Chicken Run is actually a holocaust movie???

Cinematography, mise-en-scene,
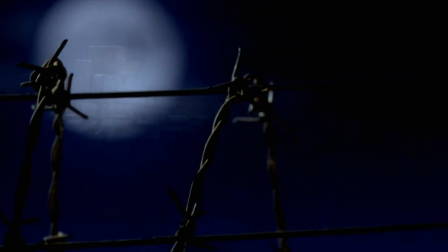[0:02]
sound design and editing are integral elements of filmmaking that contribute to the overall narrative and emotional impact of a movie.
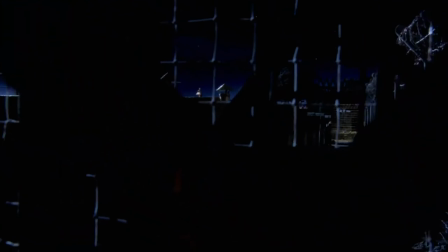[0:10]
Two seemingly unrelated films, being Chicken Run and The Boy in the Striped Pajamas,
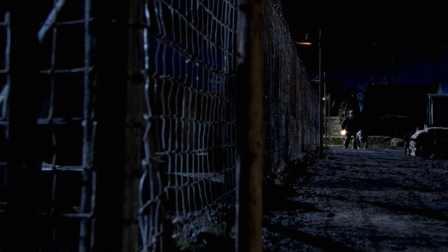[0:15]
share surprising similarities in their approach to cinematic elements.
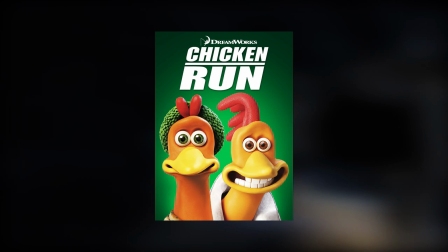[0:20]
While one is an animated comedy about a group of chickens attempting to escape from a farm,
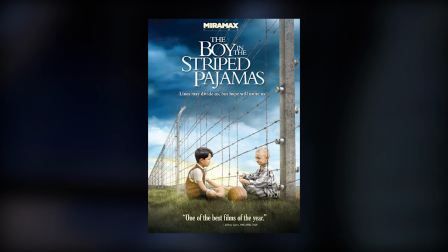[0:25]
and the other is a historical drama set in the backdrop of the Holocaust, Both films use techniques to immerse viewers in their respective worlds,
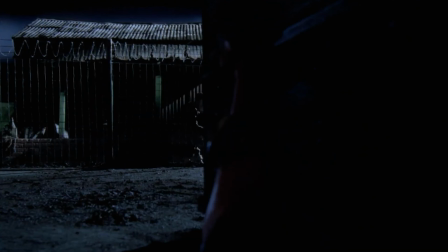[0:34]
elicit emotions, responses, and communicate powerful messages.
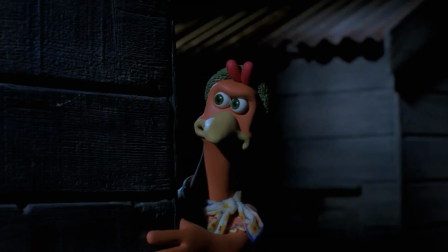[0:40]
This video will explore how these two films employ similar styles in cinematography, mise-en-scene,
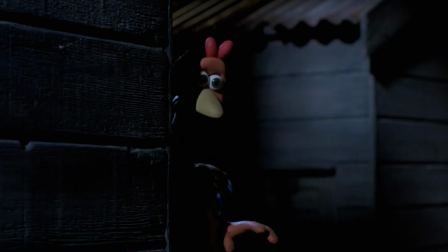[0:46]
sound design, and editing to create memorable cinematic experiences for the viewers.
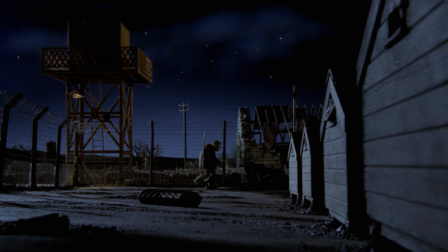[0:52]
Now, on to cinematography.
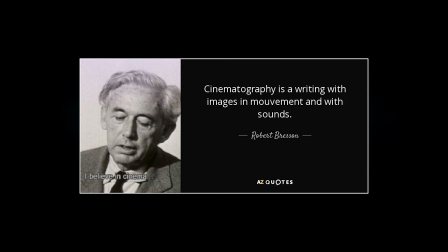[0:54]
Quote, Cinematography is writing with images in movement and with sounds, as stated by Robert Bresson.
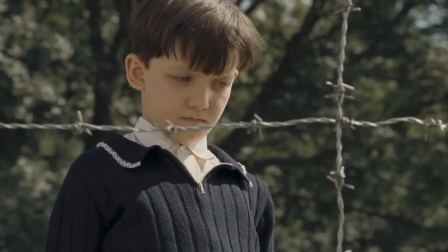[1:02]
In both Chicken Run and The Boy in the Striped Pyjamas, cinematography plays a crucial role in shaping the visual language of the films.
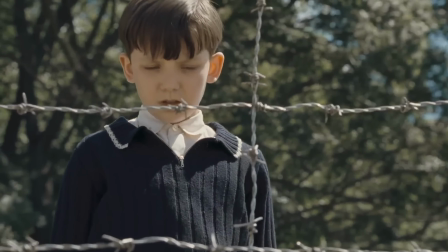[1:11]
Despite the distinct genres and themes of these movies,
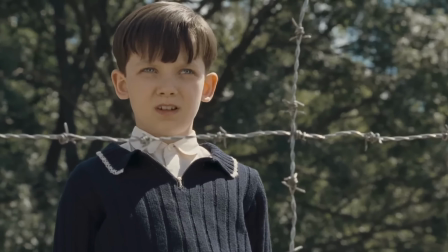[1:15]
they share common ground in their use of movements, or, in this case, lack thereof.
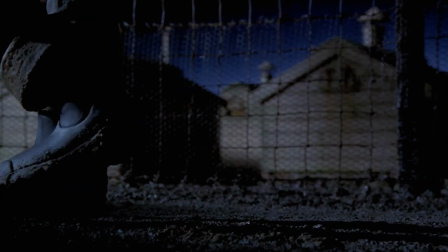[1:20]
In Chicken Run, the cinematography is characterised by still wide establishing shots, with some action shots sprinkled in. The film often employs low angle shots to capture the grand scale of the chicken coop and the menacing presence of Miss Tweety, the farm's owner.
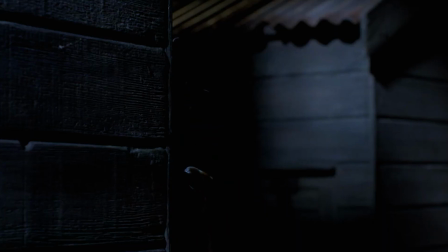[1:38]
Wide shots are used during action sequences, such as the chicken's elaborate escape plans, providing a sense of space and urgency.
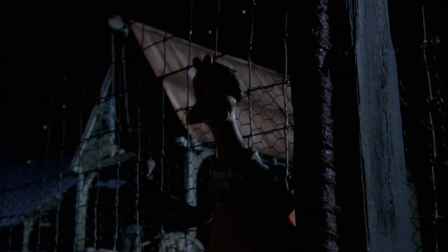[1:47]
They are also used to convey the loneliness and feeling of captivity that a prison provides.
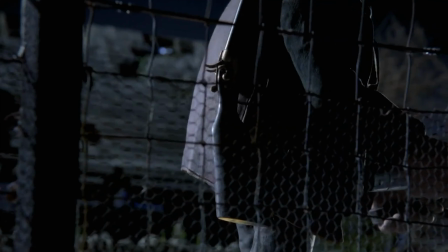[1:52]
Close-ups on the chicken's expressive faces humanise the characters, establishing a connection between the audience and the animated protagonists.
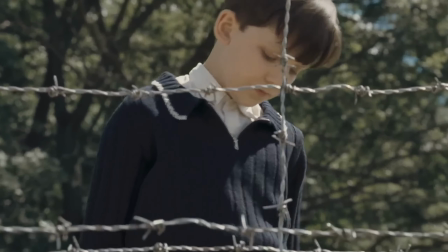[2:02]
Similarly, The Boy in the Striped Pyjamas uses cinematography to convey the gravity of its subject matter.
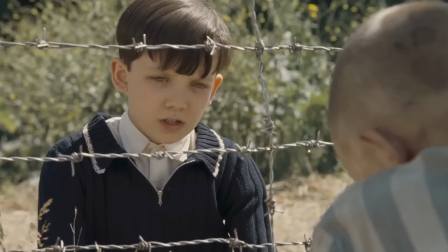[2:08]
The film frequently employs medium shots and close-ups to focus on the character's facial expressions,
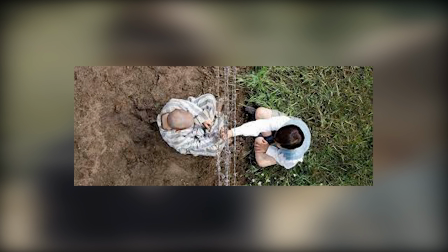[2:14]
emphasising the emotional toll of the Holocaust on both the prisoners and their captors.
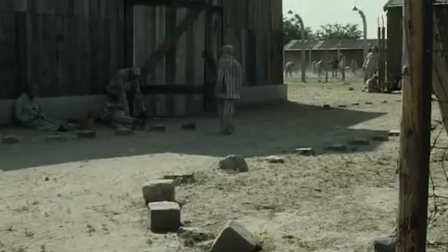[2:20]
Wide shots are constantly used and still remain effective in creating a sense of isolation and despair within the concentration camp.
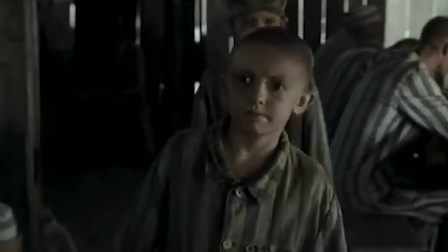[2:29]
The deliberate use of framing helps convey the stark contrast between the innocence of childhood and the harsh realities of war.
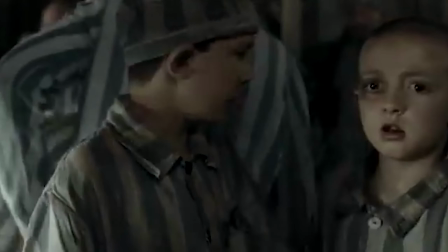[2:37]
Both movies consistently use wide, static shots,
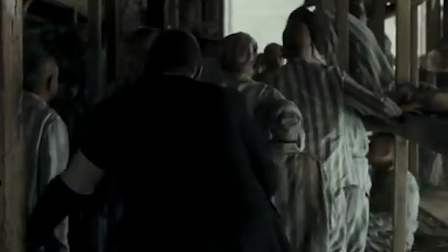[2:42]
and heavily rely on the surrounding scene to convey the emotions of the characters and the overall mood of the situation.
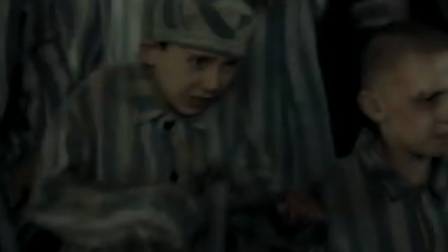[2:50]
Now onto mise-en-scene.
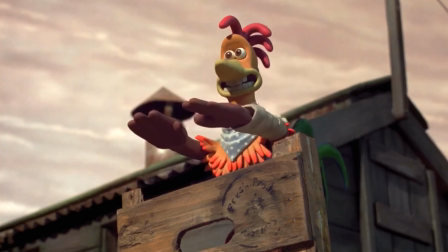[2:53]
Mise-en-scene is everything that appears on the screen, from set design and costumes to lighting and props.
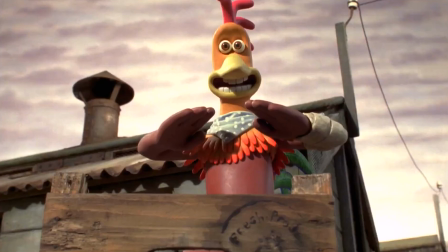[3:00]
Everything is included. Despite the vast differences in setting and tone between Chicken Run and The Boy in the Striped Pajamas,
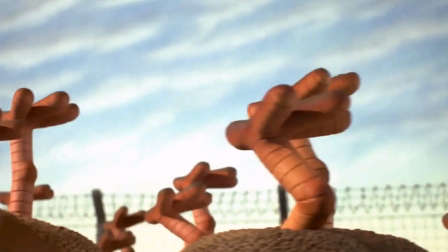[3:08]
both films utilize Maison Cain to convey their narratives effectively
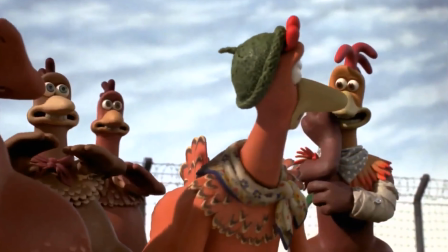[3:14]
In Chicken Run, the Maison Cain is characterized by a dull and drained visual style,
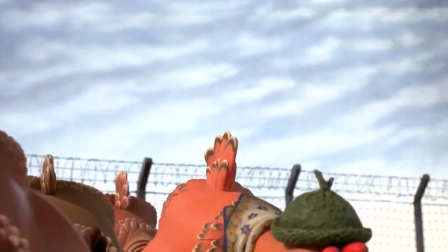[3:19]
with some color splashed in The chicken coop,
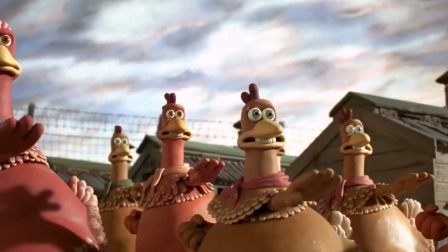[3:23]
designed like a high-security prison or even a concentration camp,
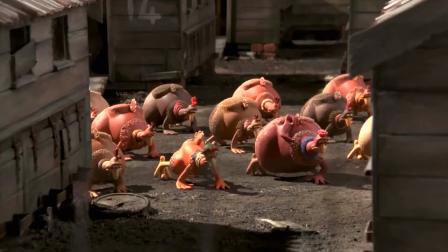[3:29]
creates a sense of confinement and oppression. The contrast between the chickens' colourful feathers and the drab
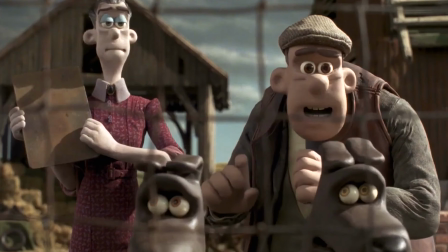[3:38]
industrial setting reinforces the disparity between the oppressed and the oppressors.
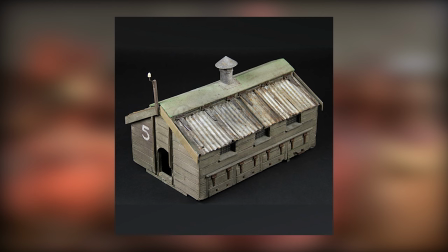[3:43]
The chickens also reside in cramped wooden huts, very similar to the wooden huts in The Boy in the Striped Pyjamas, and, in turn,
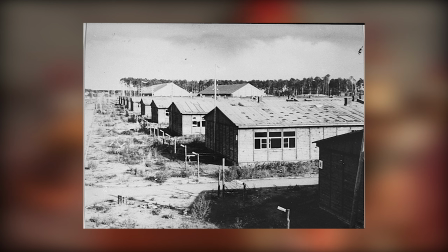[3:52]
the actual wooden huts of Auschwitz.
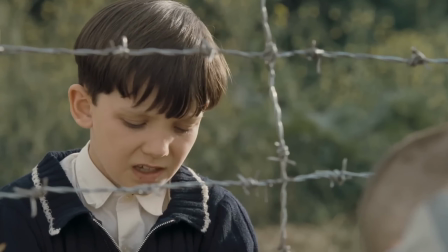[3:55]
The Boy in the Striped Pyjamas, on the other hand, employs a more sombre mise-en-scene to reflect the gravity of the subject matter.